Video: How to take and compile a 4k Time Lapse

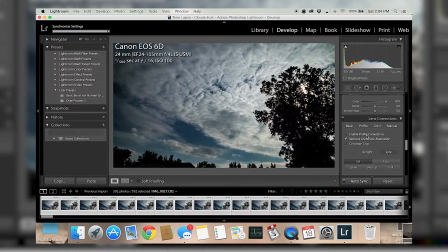I personally like lens distortion to an extent. On time lapses, it really kind of gives that bubbling effect, especially on wide angles, and I enjoy that. But it's all about personal preference, and also just because I enjoy that doesn't mean my client will enjoy that.
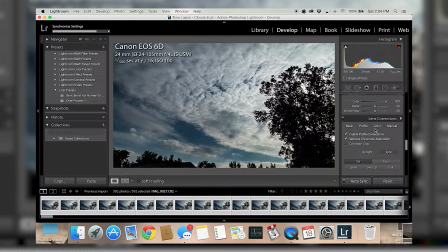But like I said, it does give a more natural look, where this gives a flatter look. And whatever one you're going for, feel free to make that adjustment as you wish.
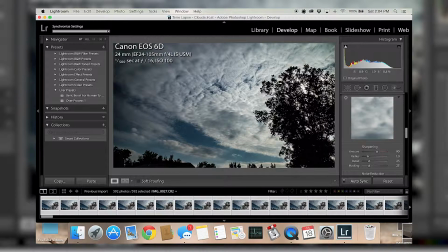So I kind of like where we're at. I'm going to see if we want to do any more sharpening.
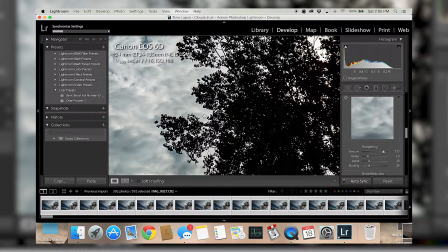Again, have at it with these edits, because you're able to bring in a level of editing that videos can't do.
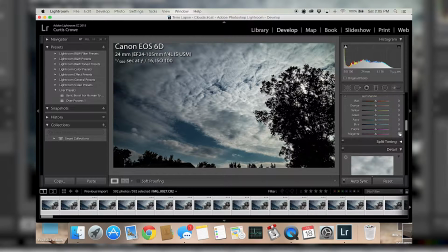So a lot of times the over editing has a very cool look to it, in my opinion. If we want to add a little bit more dynamic range, we can bring this down, bring this up,
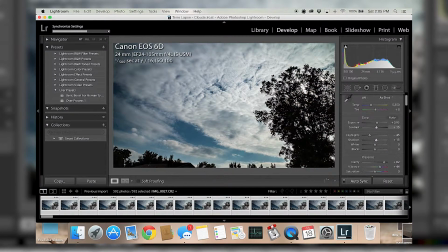bring shadows up, but we don't want to add too much dynamic range, because again, color is going to start creeping back in here.
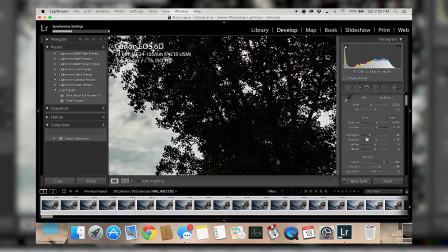We don't want any color. We want it perfectly silhouetted. So I'm actually going to bring that back down again.
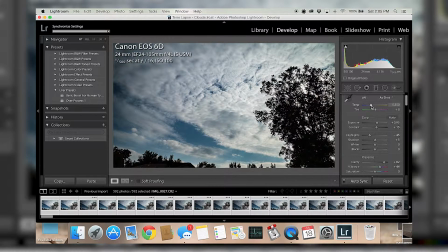So bam, we're going to do it like that. And then tint and temperature makes a huge difference, because where it just looked like it was just daytime, we can make it look like it's a sunset. I kind of like the sunset look.
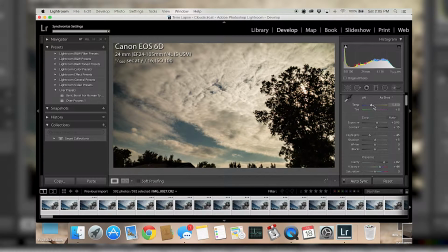Now, if another great thing about doing these time lapses is you can push out like four or five of these different edits, and your client can basically select which one they want, whether they want one with a lot of dynamic range,
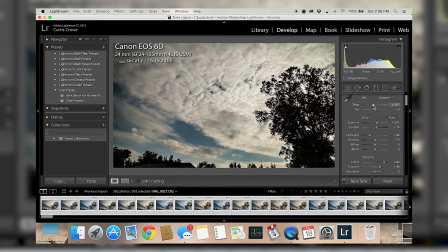one with a lot more silhouetting in it, One that has the bubbling distortion, one that looks like a sunset instead of just daytime. You know, let them choose, because that can make you more money in the long run. So I'm going to do it right there just because it's artsy, and we're going to see how it looks.
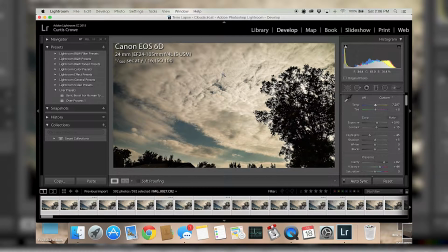Now, this is the next important thing about doing a 4K time lapse, is we're going to go ahead and start the export,
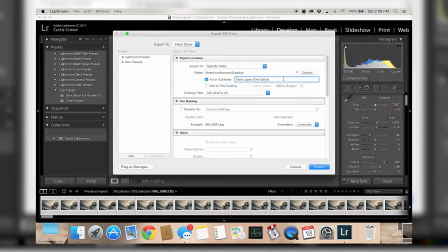and we are going to do time lapse, major edited, major edits, for YouTube.
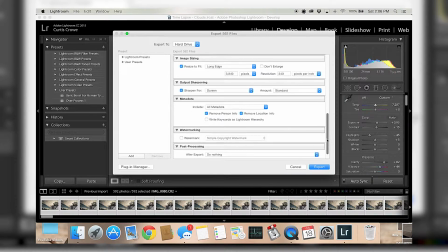And just have fun with it, because time lapses, I mean, they don't take insanely long to do, and you can make a lot of changes in them and really find out what your style is. So there's two ways you can do this. You can do long edge, but I think it's easier to go off short edge and set your short edge to 2160.
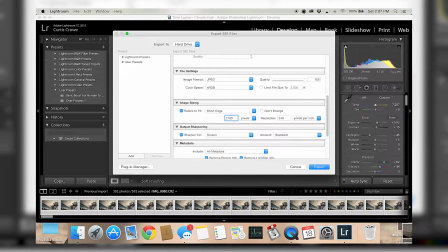Now, 4K is twice the resolution of HD, meaning that 1080 is really 2160 if you times it by 2. So that's very important to know, because that'll get you the right resolution no matter what.
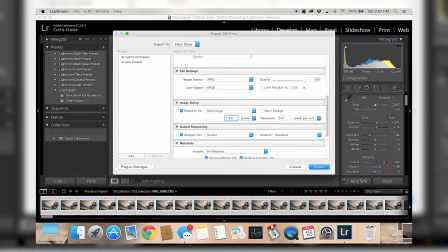If you change your aspect ratio, basically, you should still be good in the long run, because most of these resolutions stay on the same short number, it seems.
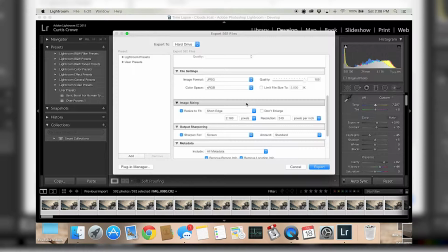But if you're not sure, just go to Google, do a quick 5-second search, and it'll always give you the resolution that you want. But like I said, this is the easiest for me because there's several different types of 4K with different resolutions, so I just go off of the 2160 on the short edge.
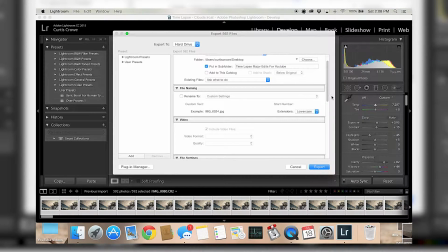So now we have our location. Now we have our information. We're doing 100% quality, sharpened for screens, short edge. I'm not putting watermarking or anything else like that. Doing this as JPEG, and now we're going to go ahead and hit export.
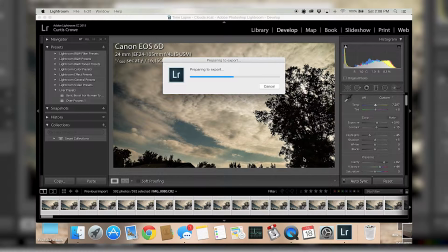So we're going to go ahead and let this export into the folder, and I will be right back to show you what the next step is.
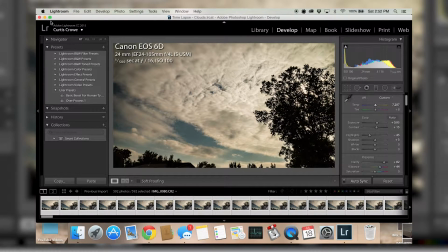Alright, so our export is now done. As you can tell, the progress bar is gone. We're going to now take a look at the folder that we just created, which is this one right here.
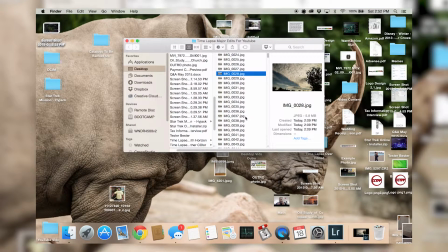And as you can see, the resolution's right, and we can even preview the file by hitting spacebar on Mac.